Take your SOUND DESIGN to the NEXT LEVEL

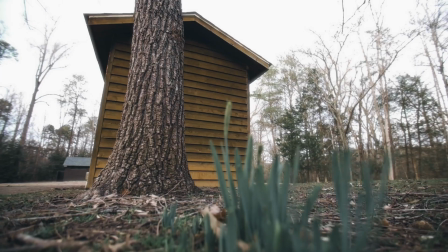(0:00)
What's good, everyone? So at the time of recording this video, I'm still quite under the weather, so disregard my raspy ass voice in this tutorial,
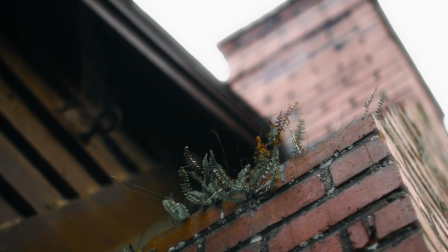(0:08)
but for this one I've got yet another sound design video and I've got a bunch of information about how you can modify and change your sound effects.
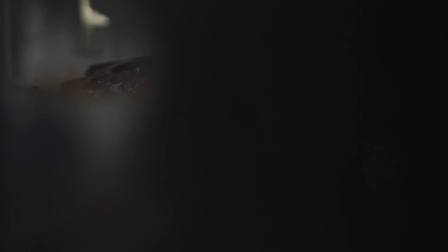(0:16)
So listen up.
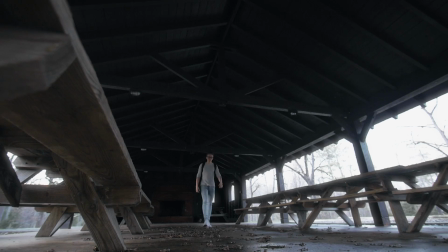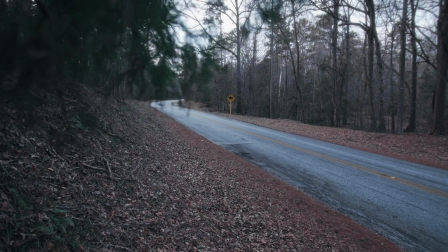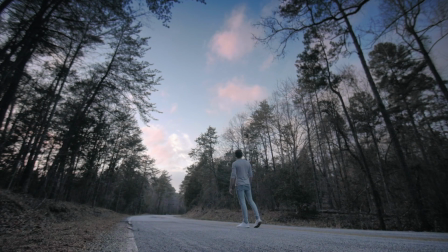At this point, I've made 3 separate videos about sound design, mostly about how to choose the right sound effects for your videos and how to use them in a creative manner. But in today's video, I want to show you how you can take those sound effects you already have and change them, modify them a little bit to better fit the situation or the video you're working on. But before we get into that, I want to take a quick second to talk about where I get my sound effects in the first place, which is from Epidemic Sound.
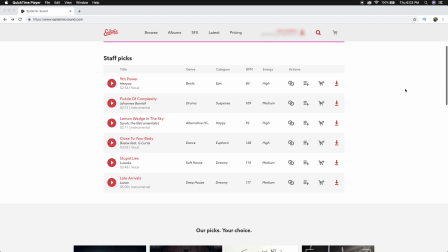(1:22)
Epidemic is an online sound library with a ton of different sound effects as well as a bunch of different variations of the same sounds. It's a great resource, and especially for those of us making online videos, because they really embrace the online community.
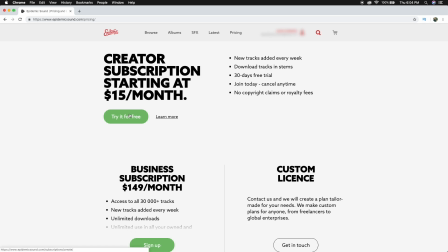(1:36)
In fact, they even have a subscription just for YouTube creators. Epidemic is also where I get most of the music for my videos.
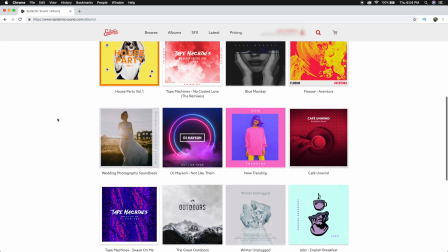(1:44)
It's great because there's a ton of different variety of the styles of music that you can find, but it's always easy for me to find what I'm looking for.
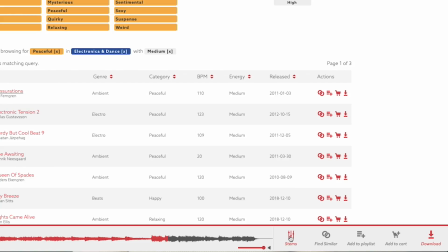(1:51)
It's also very helpful being able to download the individual tracks for the songs that you download. So if I wanted to add some more bass into the background music I'm using right now, or maybe cut the drums out entirely, I could do that. I've been using Epidemic for a few months now, and it's quickly become one of my favorite resources for creating my videos. And I do want to specify that they're not sponsoring this video or paying me to say anything, but I am an ambassador with Epidemic Sound, so if you use the link in the description to sign up for any of their products, I'll get, a little kickback from that. That being said, let's get into some ways that you can modify and enhance your sound effects.
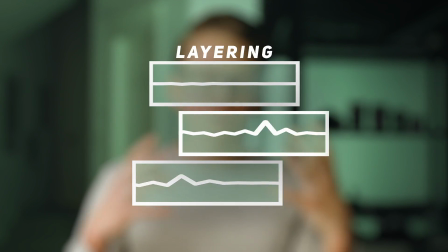(2:28)
The first of which is by just layering up multiple sounds. I get that this is very simple, but it's also crucial because you're rarely gonna find one perfect sound effect for what you're looking for. Most of the time, you're gonna have to find different bits and pieces and put it together to make kind of a big composite sound that'll work in your video. You could also layer up just one sound in such a way that it's gonna sound kind of amplified or extended.
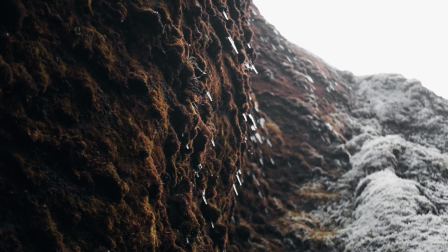(2:52)
For example, I have this sound effect of these water droplets, and I like the sound effect, it sounds right,
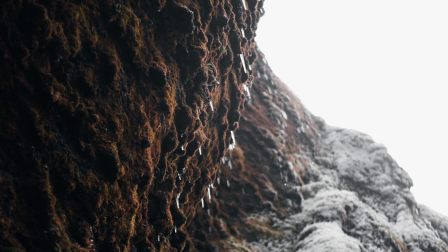(2:58)
but I just don't think that the sound is happening frequently enough to match the clip. Increasing the volume isn't gonna do anything to help with this,
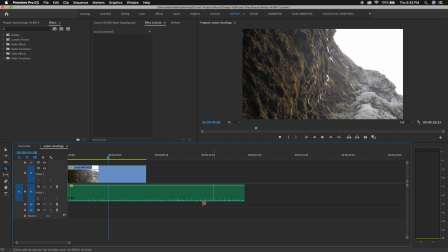(3:07)
but what I can do instead is cut the sound effect at the end of the shot and then drag it to the layer below itself. Then I can keep doing that a few more times, layer up that sound effect, and if we play it back, we can hear that it sounds like there's more water droplets hitting the ground. This could also work for something like a crowd. So if you have that crowd noise sound effect, but it doesn't sound like there's enough people to match the actual scene that people are seeing,
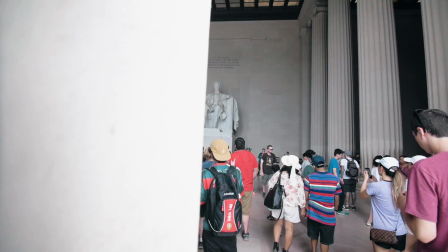(3:31)
you can take that sound effect, cut it, drag it below itself, and then you've basically created the illusion that you have that sound effect of a crowd twice as large. Another technique that's slightly more complex than just layering up individual sound effects is to fade your sounds in and out. And this sounds really basic, but it's another really important technique for eliminating the harsh cuts between your shots.
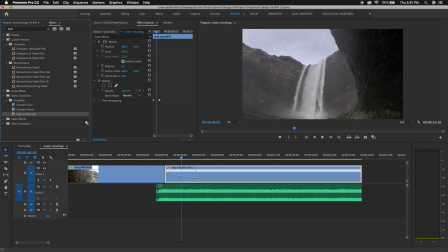(3:54)
There are a couple different ways of doing this, the first of which is to use the fade effects found in your software's effects panel, and the one that I found to be the smoothest in Premiere is the exponential fade.